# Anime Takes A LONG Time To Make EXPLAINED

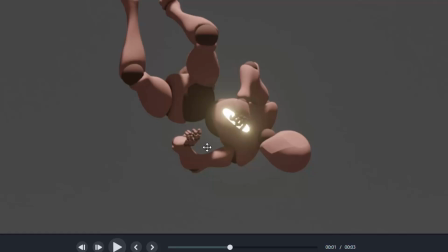248s
See how the arm is in front of the chest here, right in front of the torso. It instead moves down to the right hip.
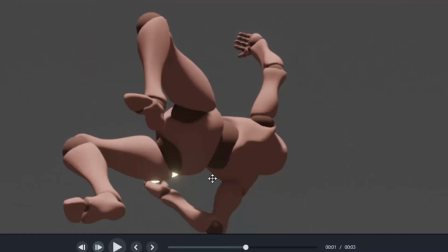255s
The right arm moves down to the right hip on the turn. And then following that, it keeps going down even farther below before eventually,
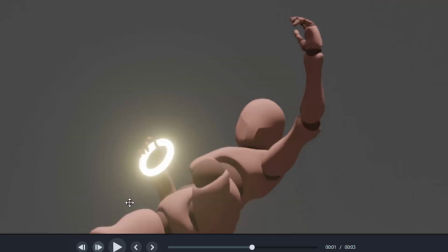263s
this is a bad momentum where the person is out of control. And rather than continuing to maintain and preserve their momentum, they sort of have their momentum work against them and the G-force is against them rather than helping the halo move.
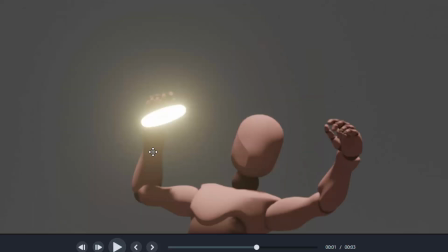278s
So here they're having used their physical strength.
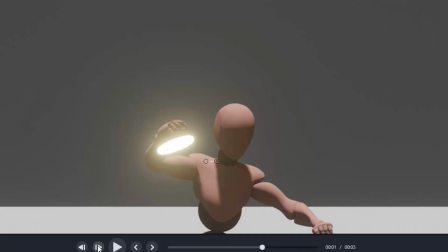280s
And then this is slightly peculiar, but they drop the halo, it looks like, and then follow through with their hand to follow the halo down.
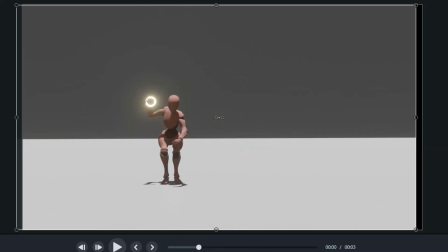291s
So just looking at the halo now itself, there's where the character throws it for you.
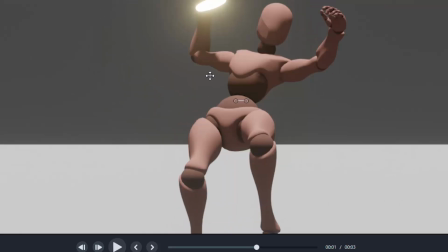295s
They're still in the air here, I think you should have one leg land before they throw it, so they would still hold it in their hand at this point.
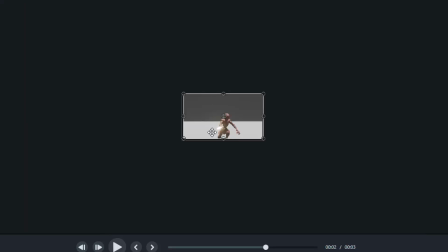303s
And then I don't think they should drop it necessarily, but just following through it. You really did stick with the movement idea of the frisbee, which I'm really happy about.
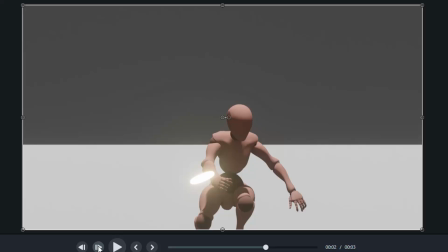312s
This is exactly how a frisbee would drop, assuming you did throw it in this sort of professional style.
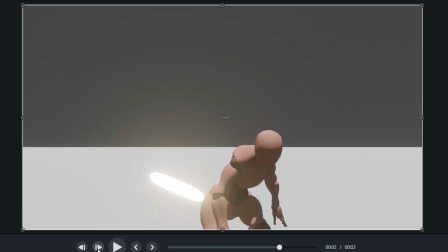318s
It would drop, swoop towards the ground, and then continue forwards before doing the slight little curve upwards and following that path now. The only difference between how it would curve here in this animation versus reality, this is perfect.
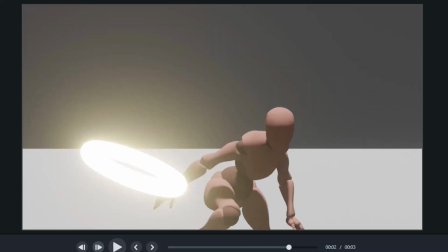333s
This entire thing of the frisbee animation would be perfect, except right here is where it deviates from this animation to reality. Following the path you have, it swoops down, and then it follows its new path. So you can see it's curved to our right, to the character's left.
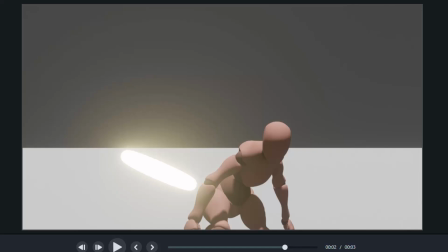349s
So it's going to continue on in this direction, continue swooping at this curved angle, almost like a circular pattern.
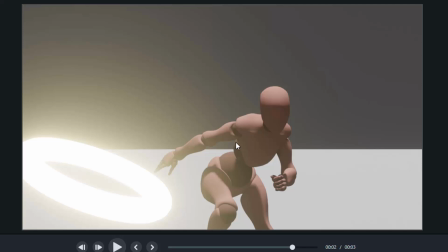356s
But it does too much so. So keep in mind, aside from the angle, it swoops up and then slowly glides back down.
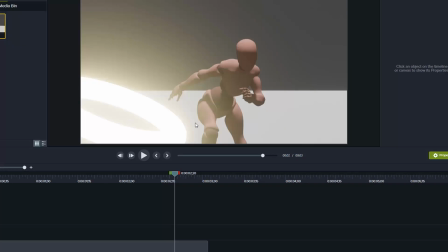364s
So what we should have here, based on this movement, is it goes from here. It should continue on either in this direction where my mouse is going, or it should continue on even further at a steeper angle, such as like this. But that's like as steep as it goes. Really, it would probably end up going straight in reality.
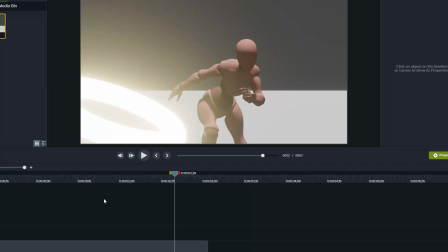382s
It would even out. But instead what it does is instead of going down, it sort of curves back up,
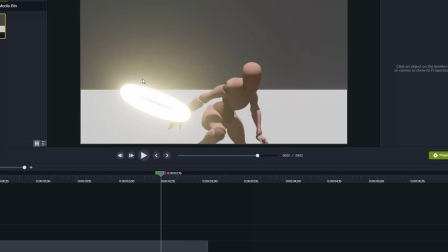388s
which is exactly what I wanted you to do because I wanted it to go fully in the frame exactly as you have it.
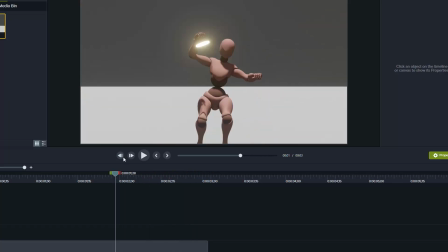394s
So that's perfect on that part. The only issue with this is, with this movement in particular, it wouldn't make physical sense. But it doesn't really matter because it's a magical system anyways, not a frisbee. So you don't necessarily have to change it. Just letting you know about the certain movement of how that works in reality.
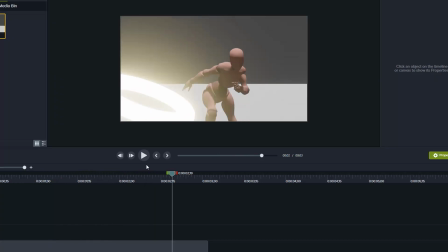411s
Because really what it is in order to have this push, this is the frame where it happens. Right there.
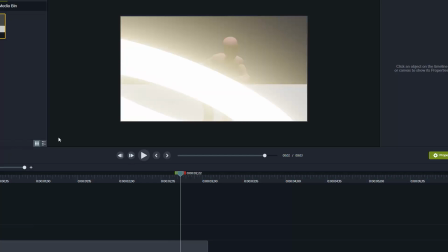416s
You would have to have movement. You would have to have a push off of this direction, and there's nothing naturally pushing it.
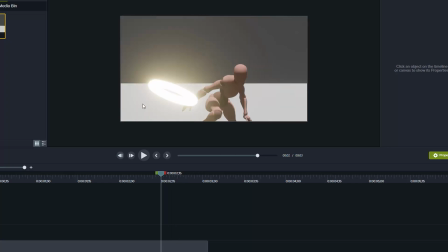422s
It requires a strength, such as a human foot would do this to a body, push off the ground in this direction, in order for the body to change movement towards this direction. So here you'd have, assuming this halo was a person, you'd have this foot right now connecting here, and then pushing with their leg this direction,
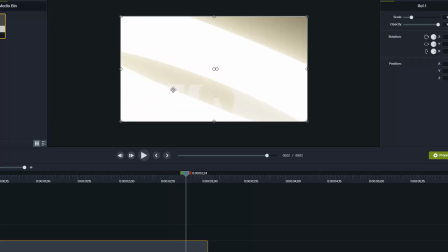441s
in order for the person to now switch going towards this direction, or even really up, so it's like this direction. So here's what I mean by the baseball pitch. So following the halo, this is good, but it would switch as I mentioned, and it does right there.
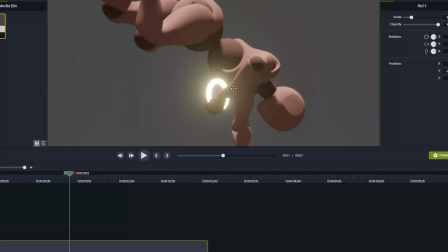458s
So at this point, you're going to sort of you'll see baseball players do this. They'll put their hand, assume instead of a halo, this is a baseball, they'll put it behind their back, sort of above their butt.
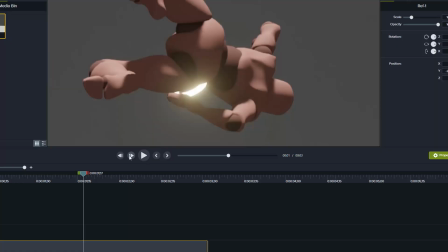468s
And this allows them to get the full range of motion, sort of, for the dynamic movement. So it should be back here right now, around here. Instead it's by its hip.
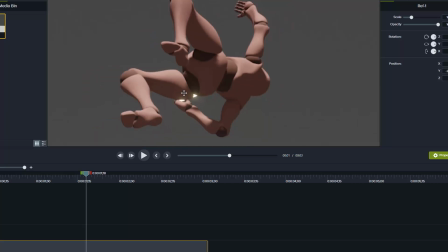479s
And then here, this is actually the correct arm movement pose, at least the correct pose for where the arm would be at this point. It'd go from behind the back to a movement such as this, sort of slinking backwards to sort of create the bow and arrow effect. And then here, this is good. So this arm is starting to sling around. As I mentioned, it's driving its elbow.
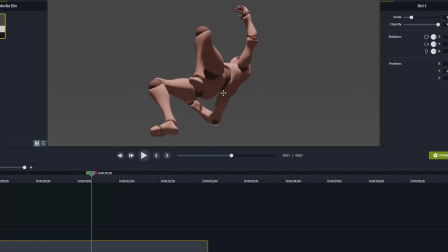496s
So this is where the big deviation is you can really look at the shoulders. The shoulders right now are at this angle, right parallel with this arm and this arm. So what should be happening is, right now, it should be parallel to the camera.
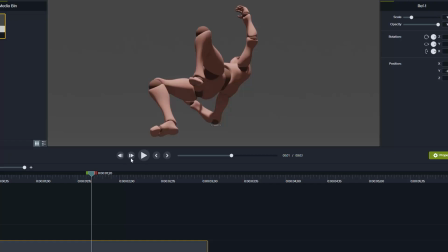511s
So instead of parallel in this direction, it's parallel on like the 3D axis towards us and towards him. So basically if it'd be a line, we would only see the line going straight towards him and straight towards us.
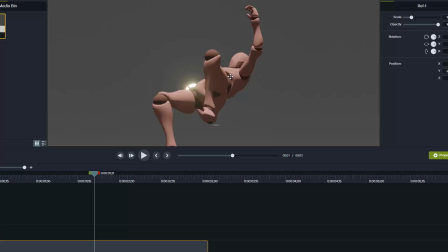524s
What this means is that they're rotating their shoulders, which allows this arm to sort of slink forward, force its way forward. And this shoulder, yeah, that's pretty good. You just want to really emphasize that movement. So it's like a baseball pitch.
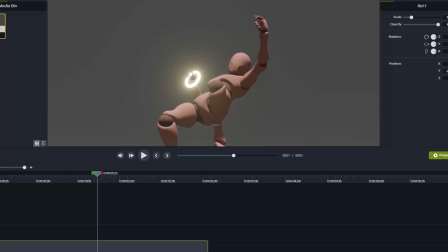537s
Right now, this shoulder is back here. It should be even further back. And that means this arm should be way further back because it should be sort of parallel. So this should basically be behind its head right now. And once it lands, that's when you want to really open up and extend.
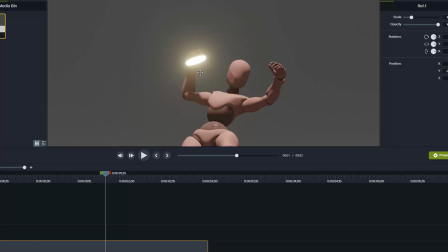552s
So instead of this 90-degree angle, you want it at a very big straight line, sort of with a bend at the elbow just slightly.
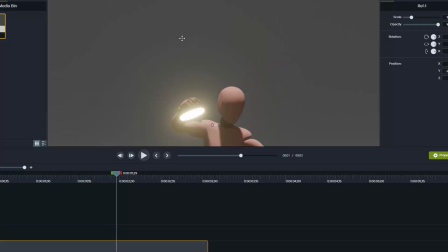560s
It should be something more like that. And then with that, you can really throw it hard in that direction. Here, it's sort of just, it stays curved at this 90-degree angle of this arm this entire time, which doesn't allow the momentum to really work in the way that it's intended to with the spin.
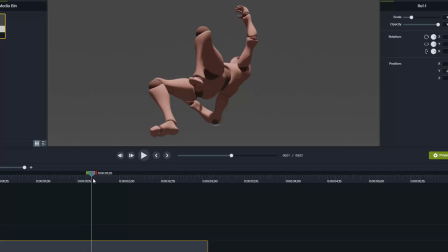579s
Because here, if they open up, they're going over. They're doing a huge U arch, and that's really forcing the big dynamic momentum that I'm looking for with that.
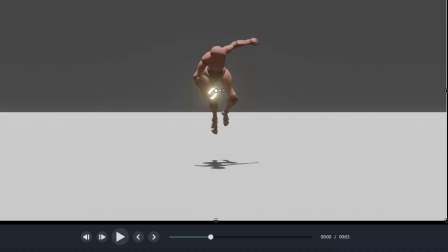591s
Finally, we're going to be looking at the feet now. This will probably be a lot quicker. So again, with the curves of the arm, the body's turning.
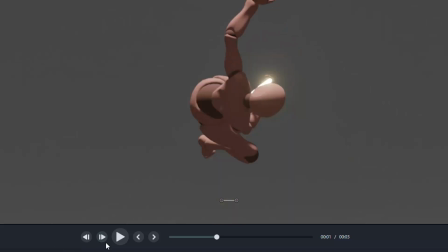598s
The knees specifically are going to go towards the sky, and the legs are going to be bent, which is going to allow the barrel momentum, sort of barrel spin. And it's going to stay like this until this point where the hips, you also want to notice the hips, where the hips are compared to the shoulders as well. So the hips are sort of opening up here. And this means you want to sort of push the further leg through and also pull the closer leg inwards, which would create that very momentum. But instead, it's sort of this tuck and roll maneuver here, where it doesn't seem like the actual character model changes from the waist down here.
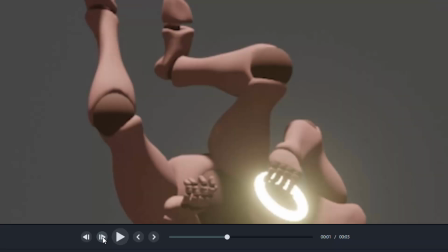633s
It looks like it's just flipped slightly horizontally. This knee right here would be driving forwards,
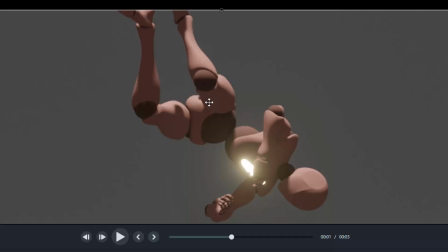639s
which would continue the spin to allow for the second part of the spin to physically, anatomically make sense. Whereas this leg would be sort of straight and it'd be sort of receding in, recoiling.
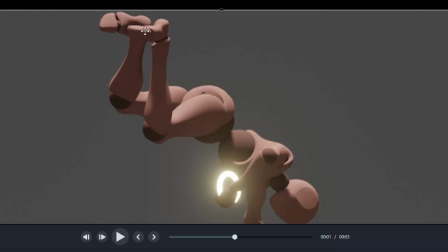651s
So yeah, this leg would be completely kicked through. And this leg would be, at this point, this foot would be going towards the butt sort of to continue emphasizing the movement.
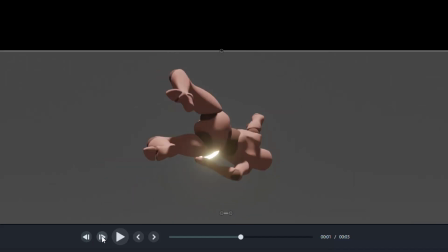660s
And then here, this leg would have kicked through, which would allow the spin in order for this leg to now, even though it's here, it would go down. So this leg would be pushing its way downwards to finish and land.
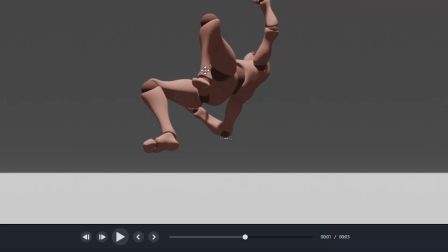673s
But instead what's happening is this leg is below this leg right now. This leg should be extended and down. So even though the hips, it'd be not necessarily like this, but extended and down. So it'd be sort of in a slight bend at the knee, as I mentioned with the slight bend of the elbow for the baseball pitch earlier.
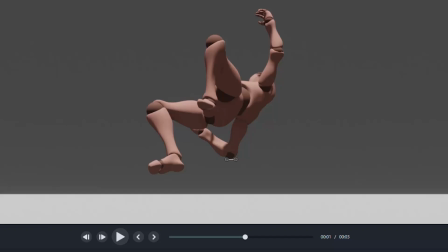692s
And then this leg, if that's doing that, this leg's just going to be out. Right about here, this leg would land.
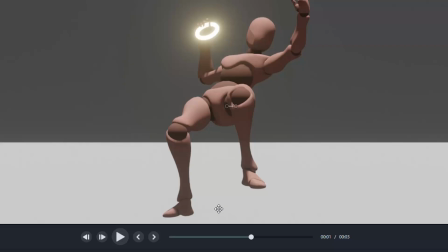698s
It'd be straight down on the ground, and it would be sturdy, solid as a rock, immobile. It would not be moving for the basically rest of the animation. It'd be pivoted, anchored to the ground, whereas this leg would be up.
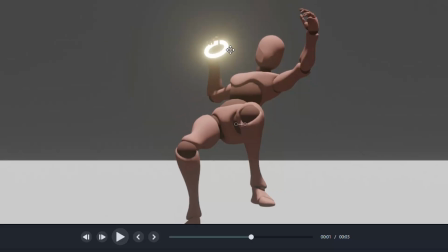709s
And again, it'd be sort of relative to this arm. So if we go back here, this arm is coming over.
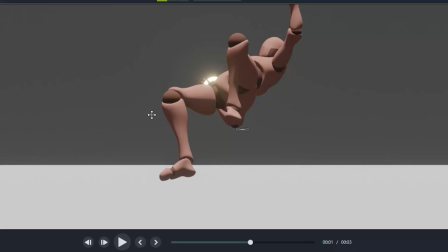715s
That means this leg is forcing its way down. This is the hardest sort of movement of the animation because it goes the fastest sort of. It's the biggest momentum, the thing that really drives and impacts the whole swing movement.
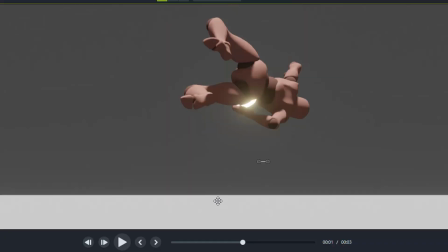729s
It's a big swing. So what you want to do here, this leg's going to be driving down, whereas this leg, with the hip, it's going to be rotating, turning.
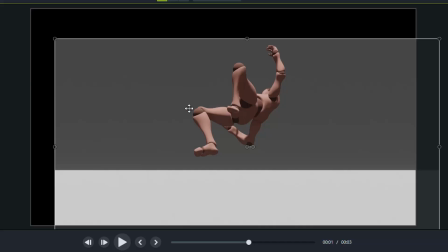736s
That means you get a big kick and the big swing. So rather than falling, it's sort of falling right now, it'd be going up and over and around, all the way.